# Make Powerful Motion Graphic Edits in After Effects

fast-paced, electrifying, boom. There are so many elements that make up a great motion graphic edit.
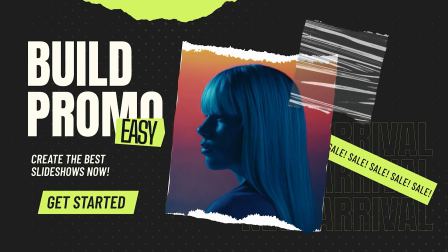[0:05]
So if you're ready to start creating the best motion graphics, in just a few moments,
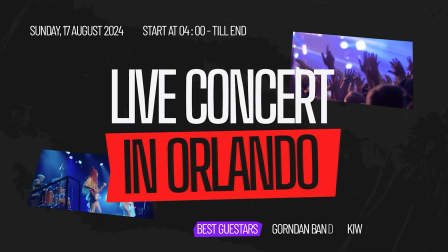[0:09]
you'll be able to create any type of motion promo and opener with these few tips. So if you're ready to upgrade your powers, let's get started. All right, we're going to create this one master promo.
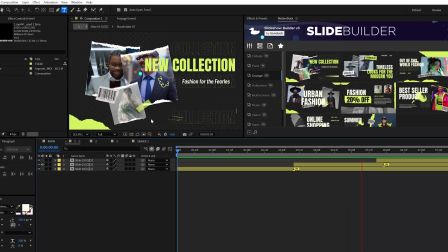[0:21]
However, I'll also be breaking down these other edits at the same time to contribute more ideas.
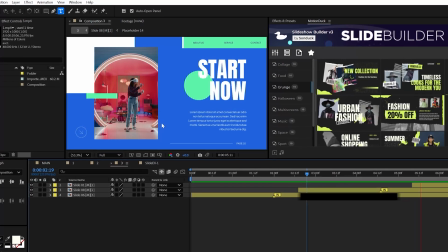[0:26]
Just make sure your boss changes your job title to Master Motion Designer after this video.
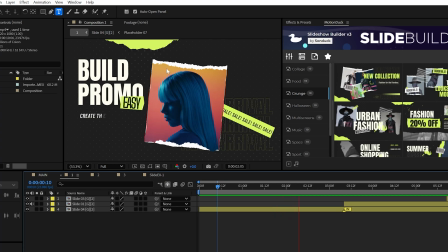[0:31]
When building a beautiful project, the first step is to solely focus on layout.
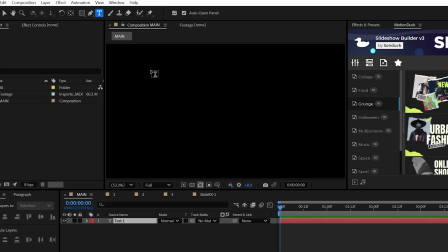[0:35]
So grab some coffee and don't panic. Start with the information that you have.
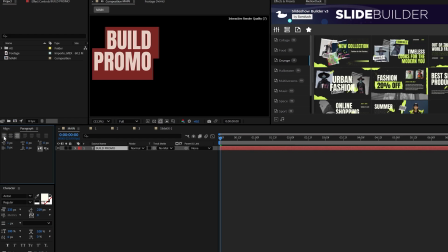[0:39]
So drop in any text that you may have and, you know, get it all typed up into separate text layers for each set of information.
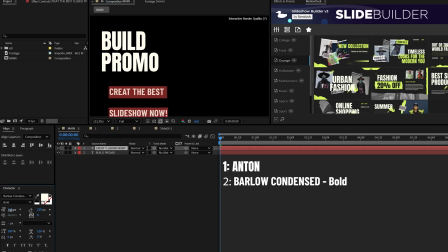[0:47]
I'm going to be using the fonts Anton and Barlow Condensed, which are free fonts from Google. And a good rule of thumb that I follow is make your important text large and then make your extra copy a little smaller.
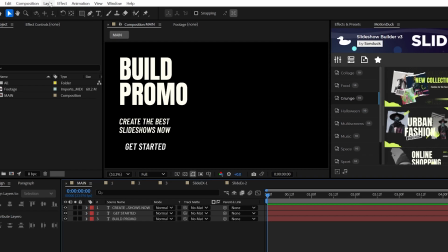[1:00]
As a result, this will create hierarchy. Now that the text is punched in, the next step is the background.
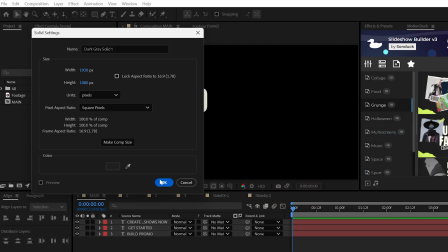[1:05]
I would create a quick saw layer of any color that is somewhat opposite of your text.
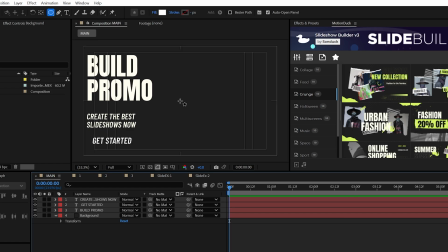[1:10]
And to help with the background design, create a really small circle with the ellipse tool.
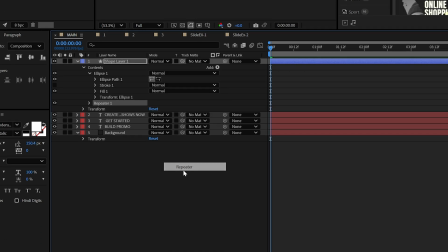[1:15]
And inside of that shape layer, we can add a repeater to quickly duplicate the circle.
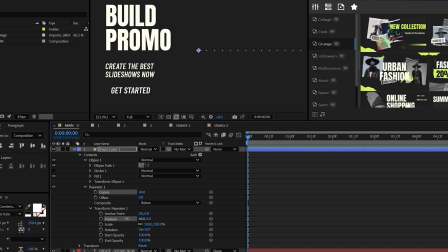[1:20]
All we need to do is increase the copies and adjust the repeater position to offset the circles.
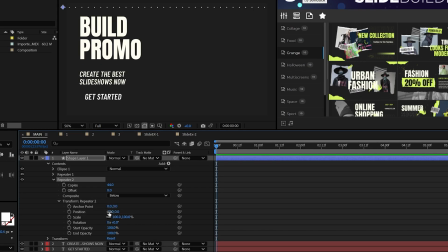[1:26]
Then we can duplicate the repeater and adjust the position again to create a full screen of circles.
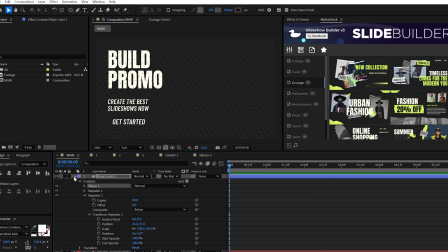[1:31]
Easy. And you can change the color to help blend with the background. So hopefully now the ideas are starting to flow because you have your text and your background set up.
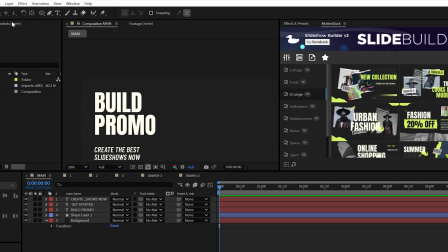[1:40]
Hopefully you're feeling good. But for instance, we can add in some additional shapes using the shape tools, or in this case, I'll just draw out a custom shape with the pen tool.
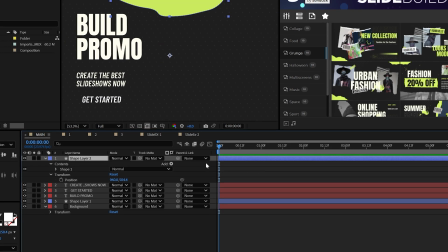[1:48]
And since I'm going for a rugged style, I'm gonna go ahead and add wiggle paths to this.
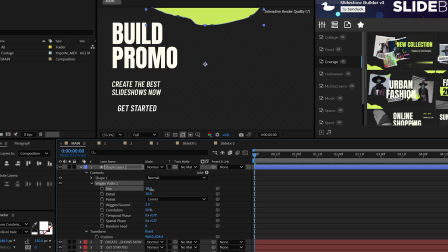[1:55]
This is a very easy effect to use as you only need to adjust the size. I would set the points to smooth, and for this, I'll set the wiggles per second to be something low.
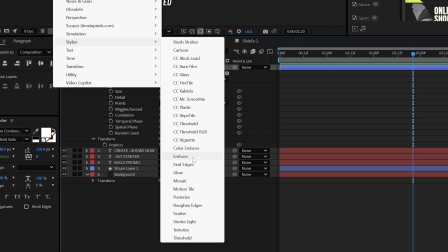[2:04]
In addition, we can also apply the rough and edges effect from stylize and set the complexity to 10.
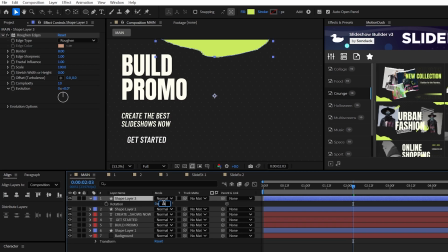[2:10]
Looks good. So we can duplicate this layer and move it elsewhere in the project. So this was just a unique element to help add detail into our project.
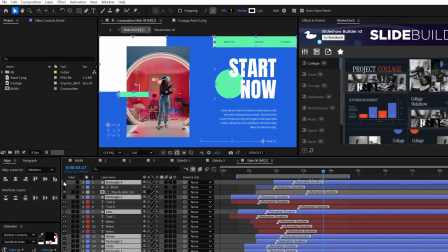[2:19]
So think about how you can create simple, unique elements to add a little extra detail to your project.
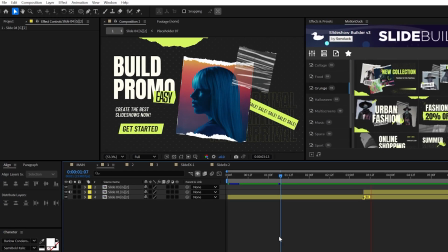[2:23]
So next up, we need to talk about adding video or photos into your promo.
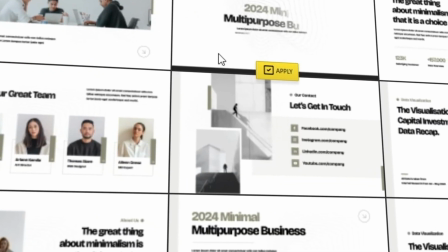[2:28]
But if you're looking to save time on all your opener and slideshow projects, we have fully built 300 customizable promo slides that can be arranged in any order.
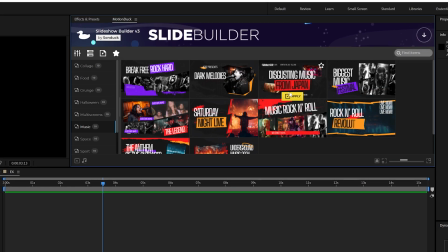[2:37]
So for example, you can browse and preview a promo slide that you want for your project,
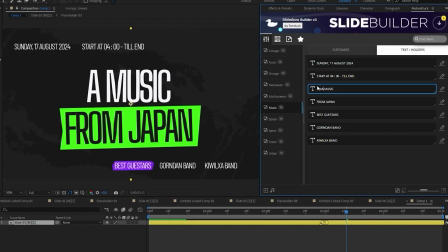[2:41]
and then you can update it with your text and content, and then it'll be easy to integrate with other promo slides.
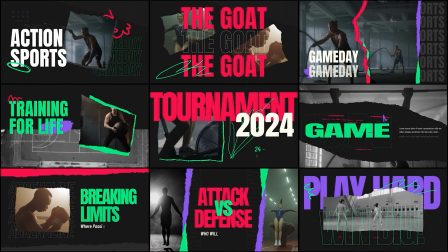[2:48]
If you want to produce really cool long and short form promos, be sure to check our slideshow builder packs in the description below, and also be sure to get our free pack.
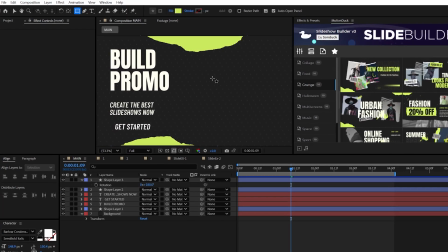[2:56]
All right, before we bring in any video, I recommend drawing out a shape of the size you want your video to be.
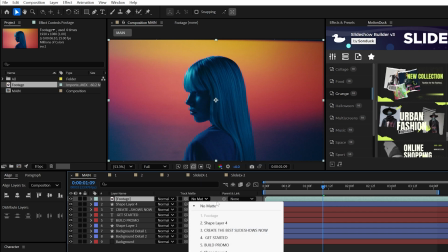[3:04]
So when we drop in our video, I can set the track mat of the video or photo to the shape underneath.
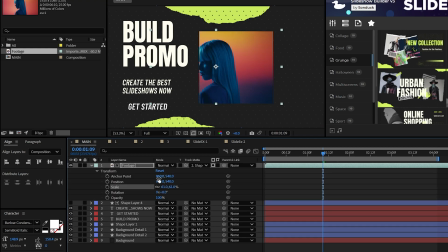[3:12]
Beautiful. Be sure to scale and reposition your photo or video to make this perfect, like the girl or boy that got away.
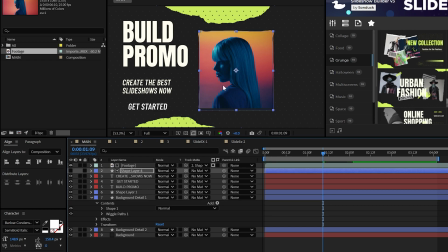[3:19]
I think we should also copy and paste the wiggle paths and the rough and edge effect to the shape that our video is mounted to help, you know, keep that style consistent.
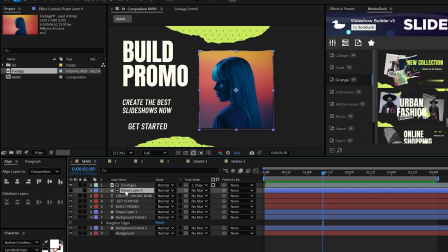[3:28]
And to help this image pop out from the background a little more, let's go ahead and duplicate the original shape here that we created,
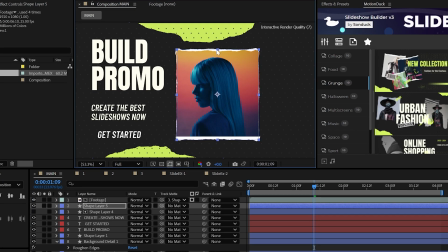[3:34]
turn it back on, and increase the size so then we can get this nice separation.
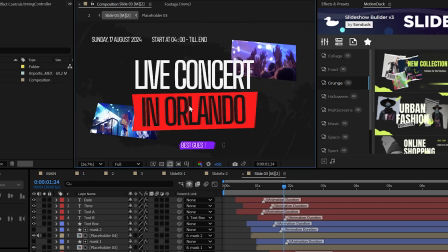[3:39]
You know, you can do what you want, but media that takes a unique size and also contains some elements of your overall design will give you that promotion for sure.
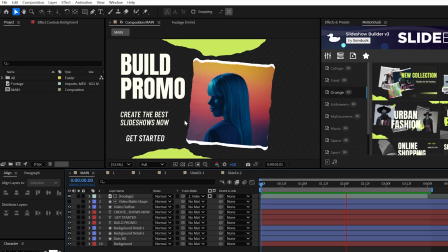[3:48]
They don't let me get out much. All right, so we have the fundamental setup, but this still feels like it's missing something.
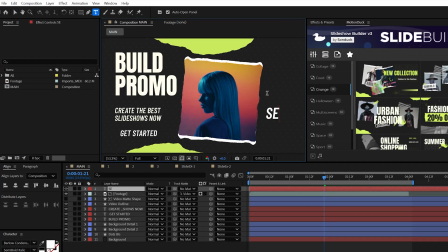[3:54]
So to fill the hole in your heart, you can employ a tactic called filler text to be used as a creative element.
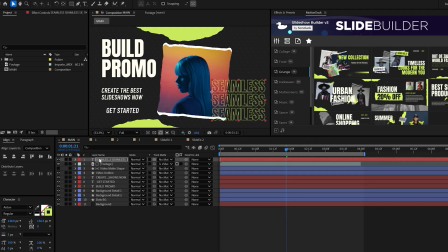[4:02]
So I'll keep these somewhat behind the video so they don't draw unnecessary attention.
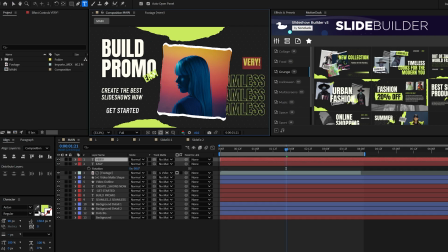[4:07]
However, the text should still be related to your overall message.
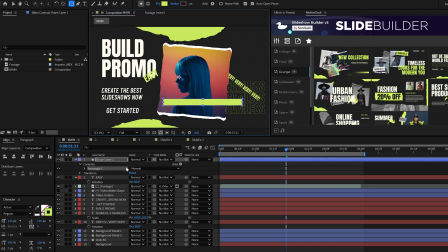[4:10]
And this would be a good time to also create some boxes with the rectangle tool to highlight specific words.
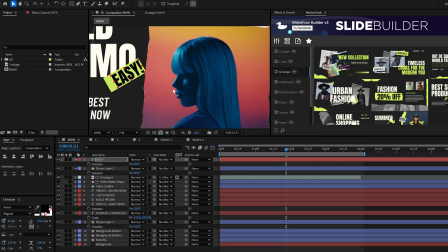[4:16]
And I'll set those boxes to be the primary color so they can help make our scene pop.
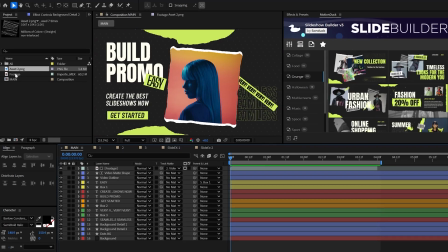[4:21]
As you can see, it's easy. Now, if you're wanting to push the design even more, you can bring in some external graphics.
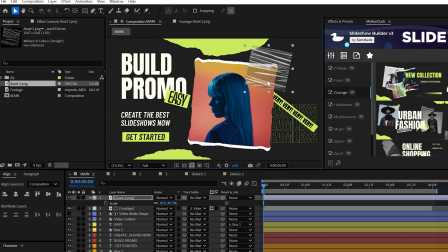[4:27]
I have this image of plastic, which is also included in the project. I'll go ahead and just drop this right here and, you know, perfect.
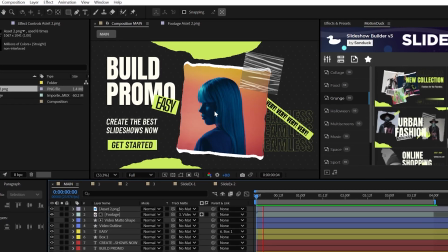[4:33]
Pretty simple. Okay. So we're basically done. The layout looks great. The graphics are ready, but we have no animation.
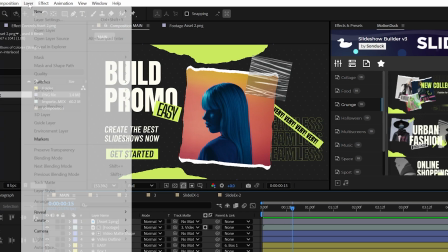[4:40]
So first, let me show you this awesome hack to open a slide or a promo.
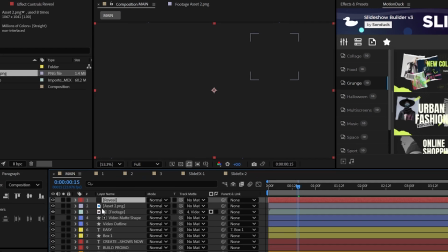[4:44]
Just create a new solid layer and place it on top of your project like so.
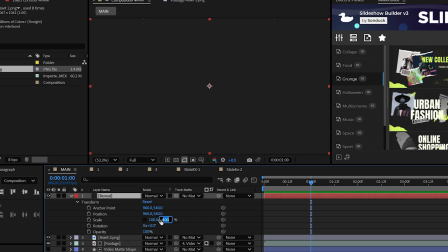[4:49]
Then go to scale, break the chain, and animate the Y value from 0 to 100% to create this opening.
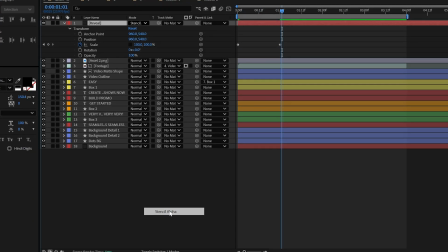[4:57]
Then set the blend mode to stencil alpha and boom, a blend mode that I never thought I'd use.
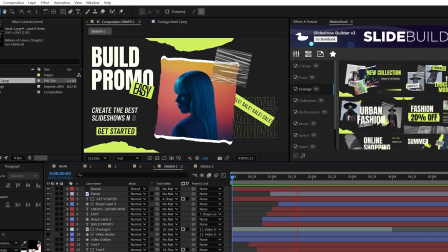[5:04]
Pretty cool though. All right, now we need to talk about animation. Don't overthink it.
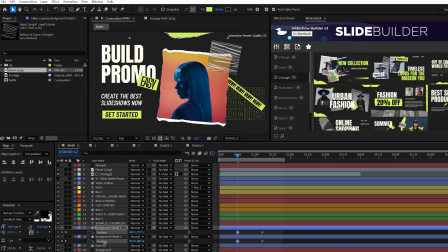[5:09]
For some elements, I would just animate the position to slide the graphic in, and for other graphics, perhaps just animate the scale to pop it in like so. But for my personal style, I always select any keyframes that I create,
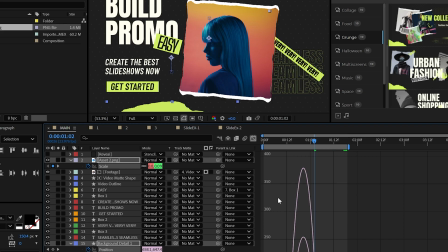[5:21]
make them easy ease by hitting F9, then I go to the graph editor and smooth them all the way out, kind of like this.
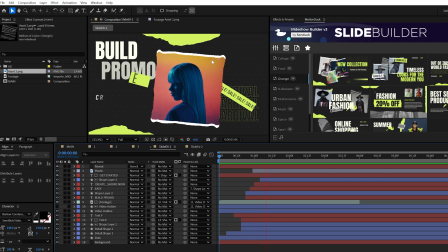[5:27]
I literally do this for just about everything because I just love how this animation pops.
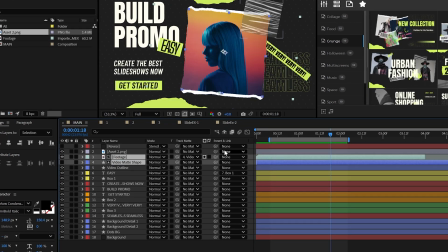[5:32]
To animate your video, I would just parent the video content, the outline, to one of the layers.
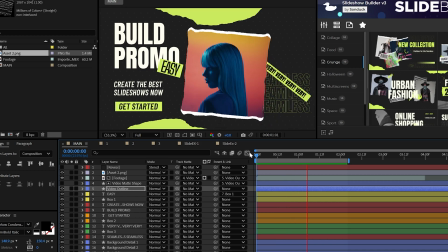[5:37]
This way, you only have to animate that one layer instead of everything. And for the text, I would always use the animate properties.
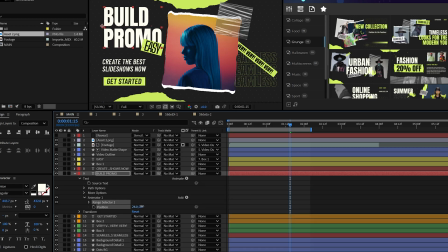[5:45]
You can add a position, you know, slide it over by a touch, and then go back and add an opacity and set it to 0.
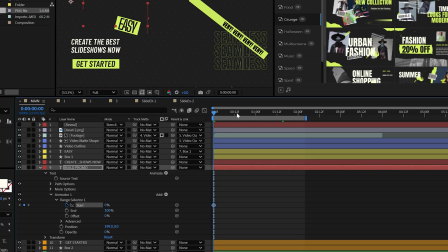[5:55]
Then you can animate the range selector from 0 to 100%.
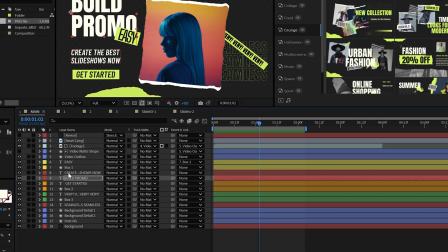[5:59]
And then you can copy and paste this animator to your other text layers to keep the animation consistent.
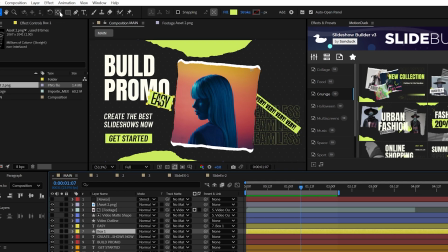[6:05]
And for text that have boxes, I would simply control double click the pan behind tool to make sure those anchor points are centered.
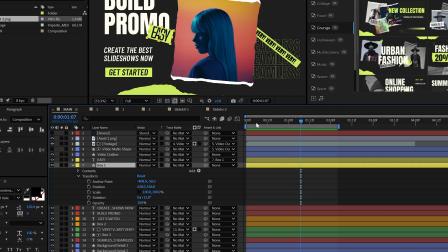[6:11]
And I would animate the scale by breaking the chain here and simply animate the X scale from 0
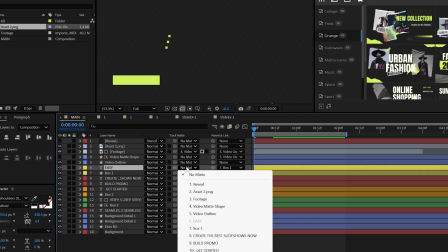[6:17]
to 100% and then set the track mat of your title layer to that box and turn the box back on.
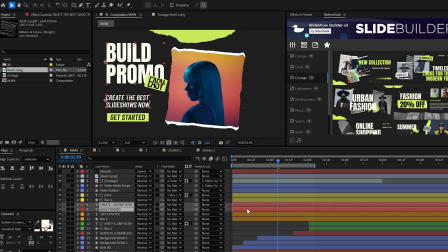[6:23]
But I'll go ahead and be jumping ahead here, but when you're done, you should be able to offset your layers in time so your animation can be varied.
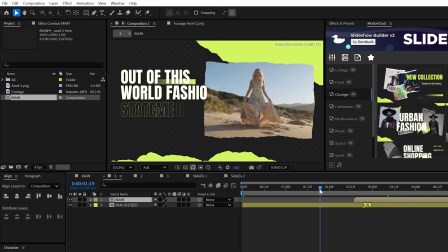[6:30]
Anyway, with the reveal technique, you can easily connect different slides together and continue to duplicate your work to build your master project.
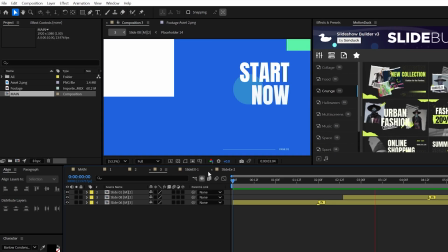[6:38]
And that's also how all the templates work in our slideshow builder packs, so please be sure to check that out below if you want to save some time.
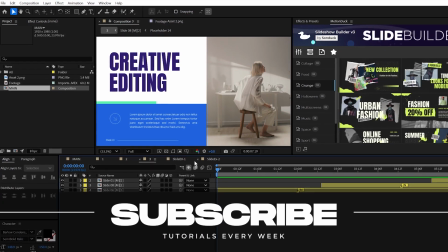[6:45]
Subscribe to be the best, and always be creating.